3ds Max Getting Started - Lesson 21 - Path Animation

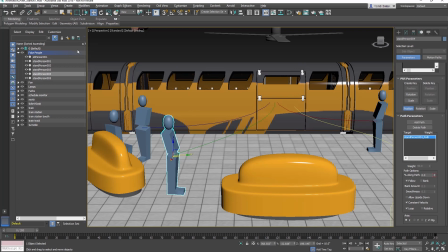[4:08]
In the timeline, move the keyframe at frame 0 to frame 70, and the keyframe at 200 to frame 120. Switch to the Rotate tool and rotate 50 degrees. Play the animation.
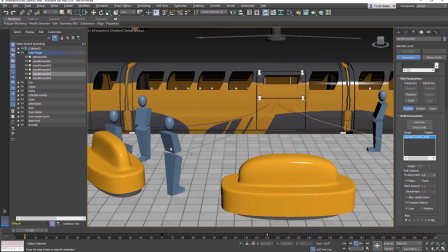[4:31]
This looks great. On your own, you can constrain the Stand Person
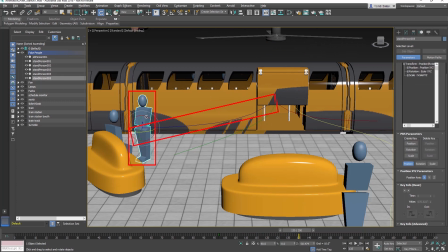[4:40]
005 to the Stand Person 005 path by using the same steps as with the previous two objects.
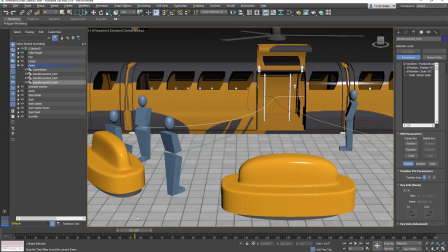[4:51]
Pay attention to the timing of the door closing and the other people to avoid an awkward situation where objects glide right through each other.
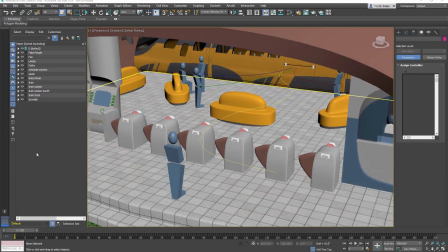[5:00]
Now we'll attach a camera to a path. It's a super useful use of path animation. In the Scene Explorer, open the default layer and unhide the camera. Switch to the 4 viewport layout by using the Alt-W shortcut.
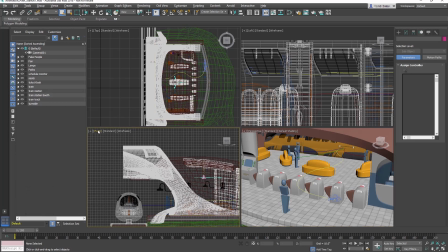[5:22]
Select the front viewport and change it to a camera viewport by selecting C on the keyboard.
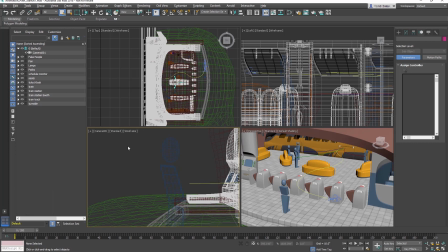[5:28]
Then switch from wireframe to shaded in the viewport using F3.
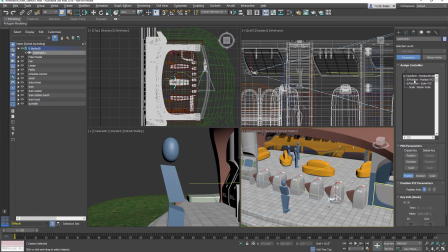[5:35]
Select the camera and in the motion panel, assign controller rollout, select the position XYZ track. Select the assign controller button and from the dialog, choose path constraint, OK the dialog.
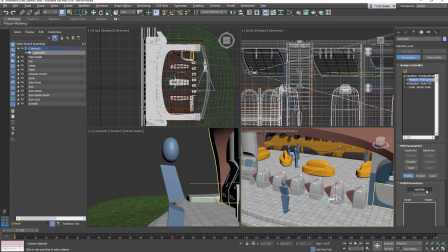[5:53]
In the path parameters rollout, select add path. In the scene, click on the yellow colored path. Then check the follow box and the bank box,
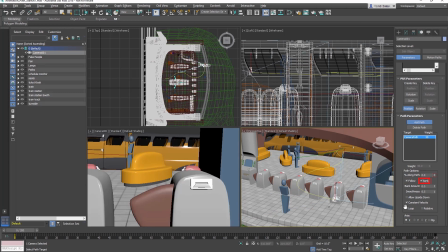[6:08]
which allows the camera to bank or lean into a curve in a path.
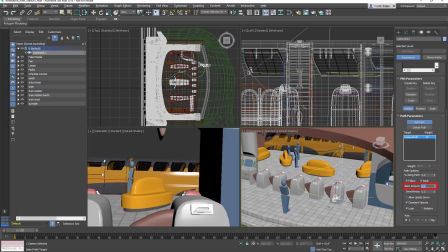[6:14]
Change the bank amount to 0.1 to keep the bank from getting too severe.
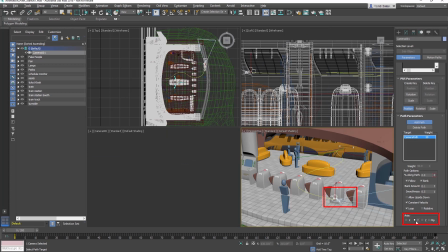[6:22]
In the axis section, change the axis to Y to orient the camera properly, and check flip.
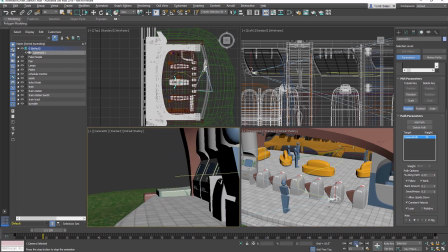[6:33]
Select the camera viewport and play the animation. The bank parameter is making the camera roll. It moves too slow and the camera goes through the person waiting at the barricade, which can be quite uncomfortable.
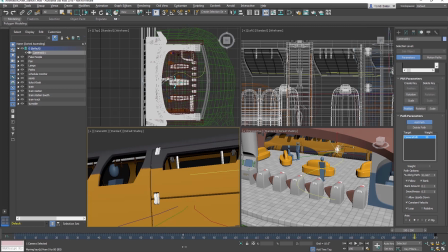[6:49]
Move the path keyframe at 0 to frame 80, and the keyframe at 200 to frame 150.
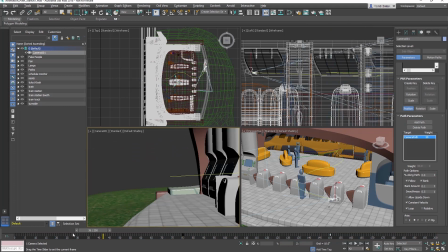[6:58]
Play the animation.
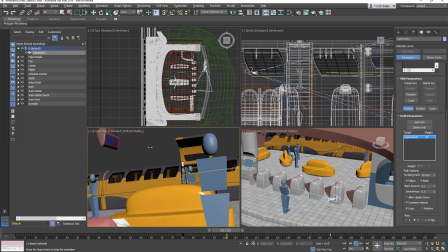[7:02]
Looks like a first person running to make the train, but doesn't.
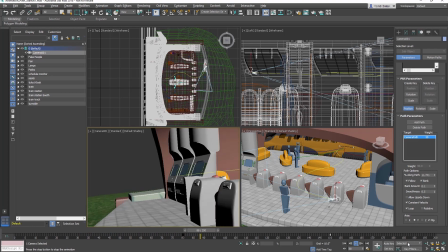[7:08]
It is great to be able to see the animation play in the viewport, but there are times when you need to output the animation.
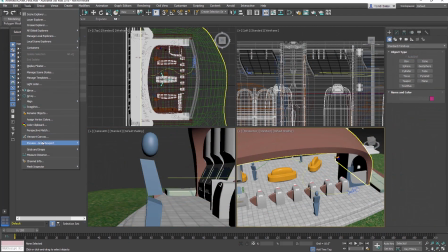[7:16]
Go to the Tools menu and click Preview Grab Viewport and select Create Preview Animation.
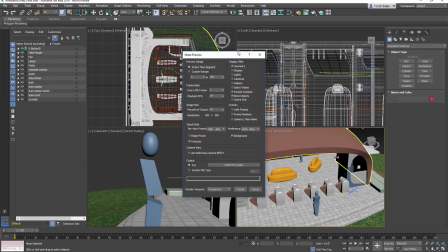[7:23]
Keep everything at the default except for the Visual Style section. Change the Per View presets to Standard, and in the Output, change the codec to Microsoft One.
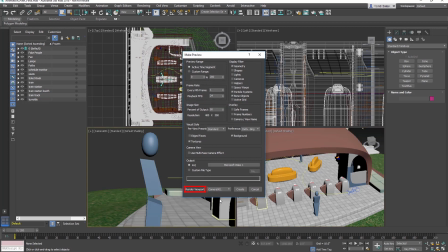[7:41]
Make sure the Render Viewport is set to Camera One and select the Create button.
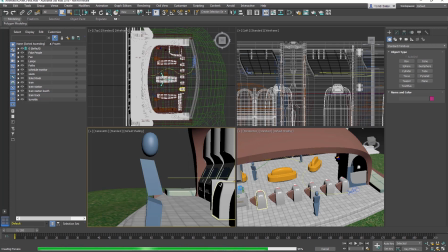[7:48]
A preview is not designed to be a high-quality output, just something to judge and share your animations.
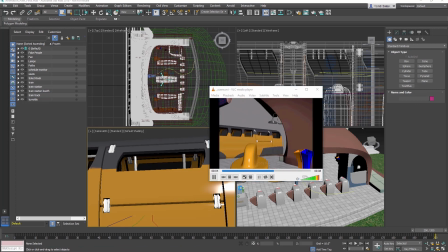[7:56]
We will cover high quality output using rendering in later lessons.